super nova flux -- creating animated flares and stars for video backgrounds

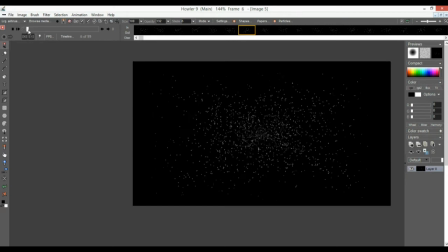243s
So now we have this animation and I'm going to suggest saving that as an AVI.
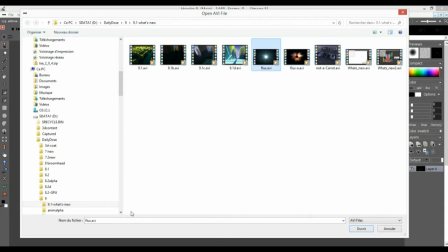249s
let's go save this this will be flux zero or flux what's the on a this will be flux dash zero same name and oh
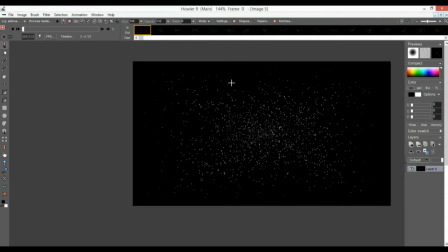261s
it was an error why is that huh weird okay well something weird happening maybe that well I don't know why let's not expand on that let's go and
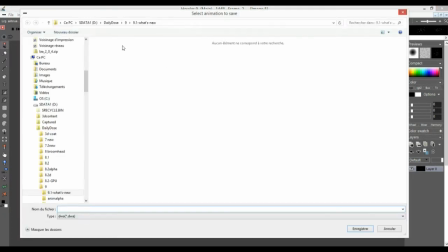272s
you know what let's save it just as a regular DWA dog waffle animation let's call this
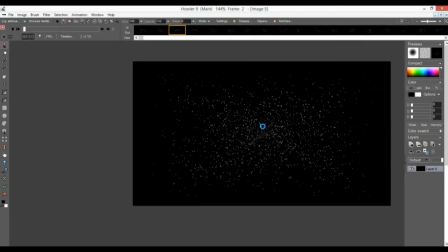277s
zero there you go no questions asked done okay so now this one what I'll do is what I want to do is have the stars kind of become
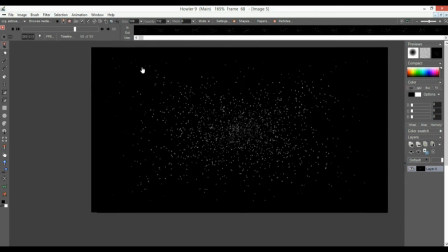290s
trails so so that it looks like they leave some sort of a motion trail right so there's a couple of ways to do that
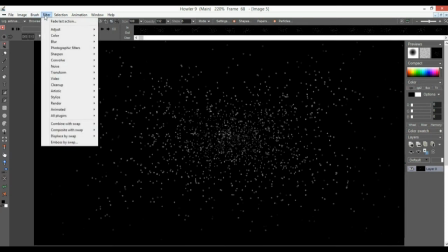297s
one is you can you can do a zoom a radial zoom so a blur a zoom blur there it is so you could
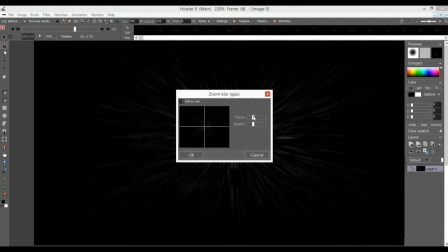303s
do it something like this here right and as you as you put this factor in there the quality that will smear it quite
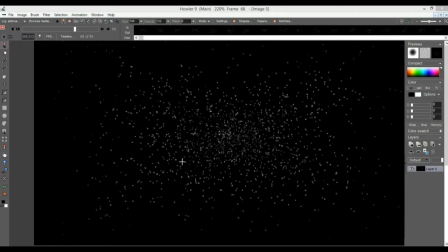309s
nicely so that's one way to do it but of course you don't want that on just this one frame you want it across the entire frame sequence
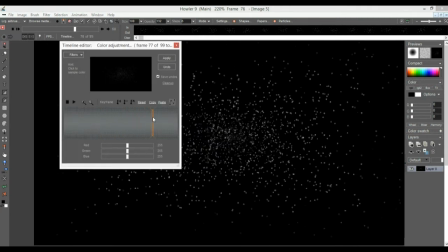316s
you can do that with the timeline right here a timeline filter will do that same thing so you could go right here under the filters choose your blur category find the zoom blur there you go and give it a little bit don't give it too much oh there's an angle here also oh
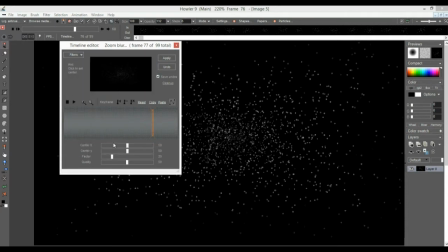331s
no that's not as that's not the right one uh that's the motion blur zoom blur there you go so if the zoom blur you got the factor you got the quality and apply that and so that will give it a little bit of a um of a zooming effect here right it feels
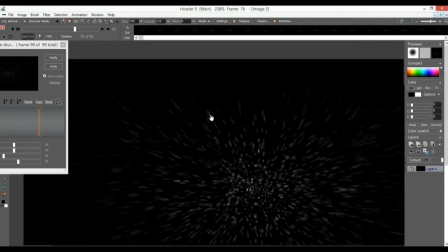346s
like they are they're really whisking by you because they are now like little trails so that's one way to do that and let's see what else
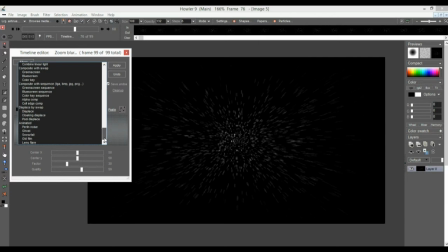354s
um oh yeah the the way i actually did the first time was to actually give it a let me do an undo here quick okay so we're back to the original here there is also a ghosting capability so with the
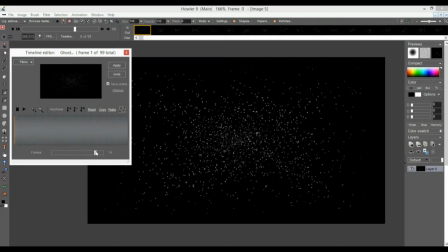366s
ghosting you can have it produce maybe 14 ghost 14 frames at a time let's do not too many let's do nine apply that and that one's actually rendering from the back frame to the first frame so it's kind of
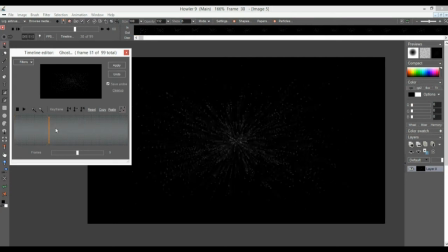382s
funny it goes backwards in the preview but what you see here now is the same thing it's
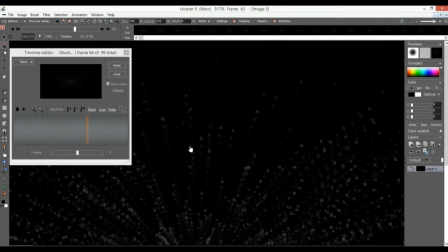387s
it's little trails but they are brightest at the very front, right?
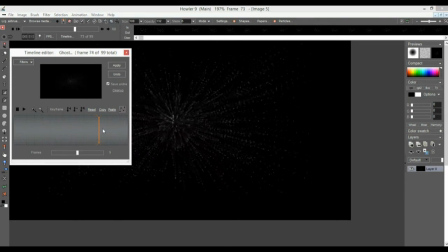392s
So it's a sort of a ghosting fade effect. And let's see if we can zoom in here and really kind of recognize that.
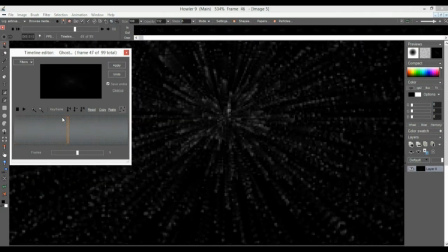400s
The trails will show, except for the very last ones here that doesn't show there, but all the way through here, it basically shows like they are fading to the distance. You see this one here, it's fading towards the end, but it's bright just at the front. And so that's an interesting one to use.
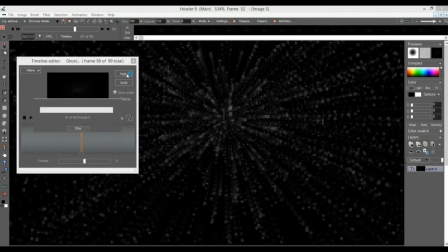417s
Let's apply it again. And so that way we have even more of that and another way would be of course to give it perhaps 14 or something that's too blurry let's undo that let's
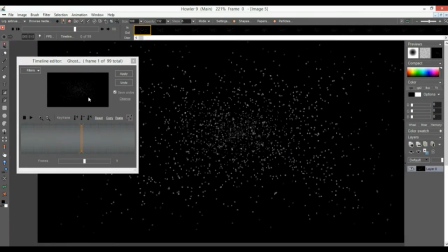428s
go and now see what we have here so we have this level and perhaps we can increase the dynamic range here so it will show a little bit brighter whatever is the brightest level was not bright enough so now it's well it will go up to the top brightness now at that point,
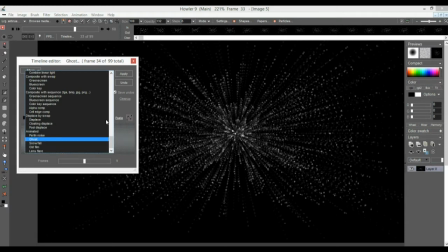446s
we might want to go back to that zoom blur, right? So let's go back to the one we saw earlier.
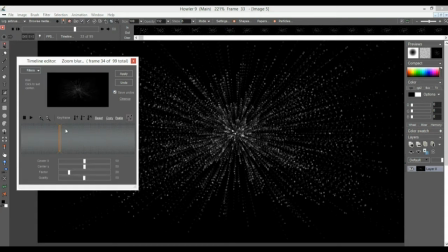452s
Motion blur, zoom blur, there it is. Mystic Vision is an interesting one, too. Make sure you keep it in the middle, don't zoom from the side, but zoom it from the middle, and you can easily just reset here to 50 for the x and 50 for the y values,
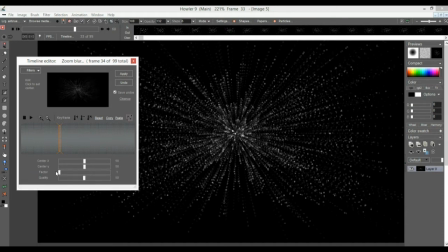467s
center x and y, and then that way we can adjust perhaps how much of that factor we want and the quality don't forget that and apply that so now we have even more of a streaming effect like this right see that see how it's sort of uh
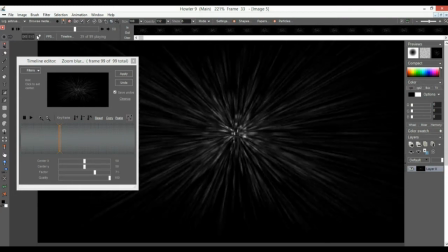483s
there you go see how it's like like streaming particles coming out there now right so this is this is good now we can perhaps add a sun on there or a you know a a bright shiny star object
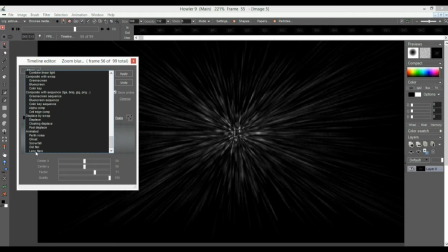495s
so that could be for instance down here under the lens flares and with the lens flares we'll put it right there in the middle
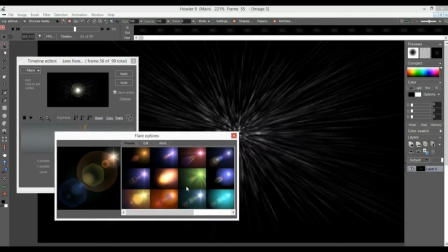503s
but make sure you get the flare settings to choose which lens flare type you want now some of them look pretty neat like this one here this one already
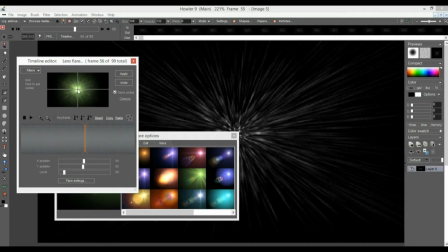510s
has sort of streaming stars coming out so that will mingle with that really nicely let's make sure again we put it kind of in a smack dab in the middle at 50 if I can go there and 50 and there you go and then so you can adjust the level maybe you can
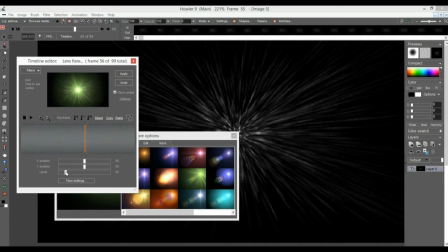526s
keyframe that so that it doesn't seem like always the same so it varies a little bit right maybe it comes like so initially so keyframe that for this place right there at the beginning and then all the way here it kind of dims a little bit like so and then go here a
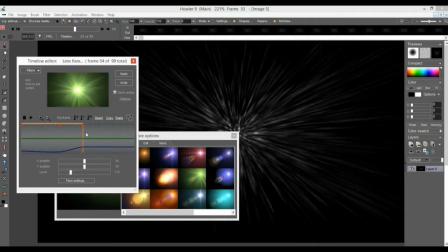545s
little bit stronger kind of a little outburst and actually make this burst a little bit faster. So change where in time that burst comes. You can grab this little handle there, the little red handle, and then go back here and bingo, come back down.
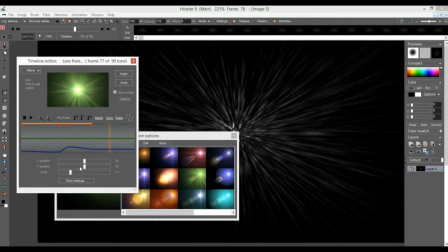562s
And there's all sorts of other parameters you could change. These are just the main, the level is the main parameter here in the timeline.
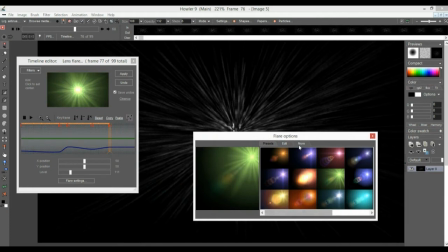569s
But the lens flares have their own settings and you can edit a variety of parameters and perhaps find something even more interesting to play with here.
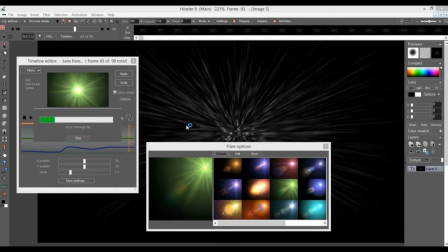580s
So what I'm going to do is just render that and see what we get out of this one.
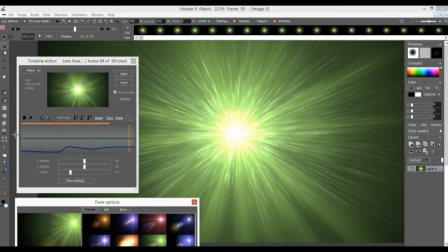586s
Alright, so here we got some interesting animation already. Looks like a little bit of a blurry, but also a little bit of a boost or a Big Bang Theory kind of explosion.
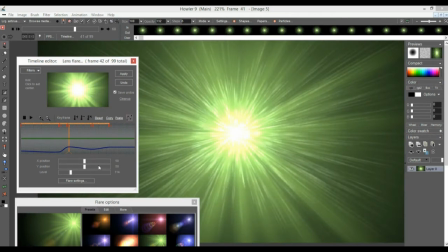599s
I don't know if this is where you have the initial formation of galaxies. There's all sorts of things we can imagine with this.
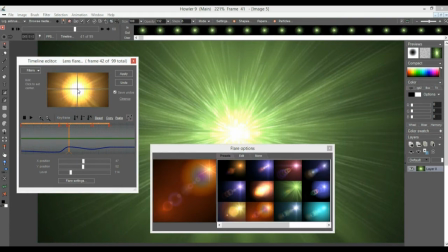607s
Let's switch to a different style, maybe something like this. Yeah, there you go.
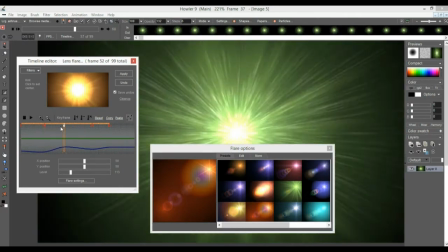613s
And maybe we need a different set of keyframes for that one, so we can have perhaps the very bright one at the end
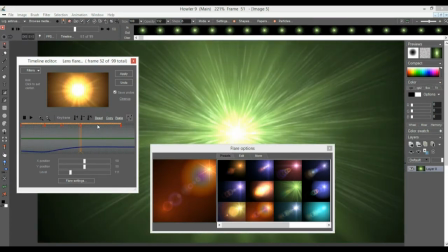621s
and have some variations like this and apply that.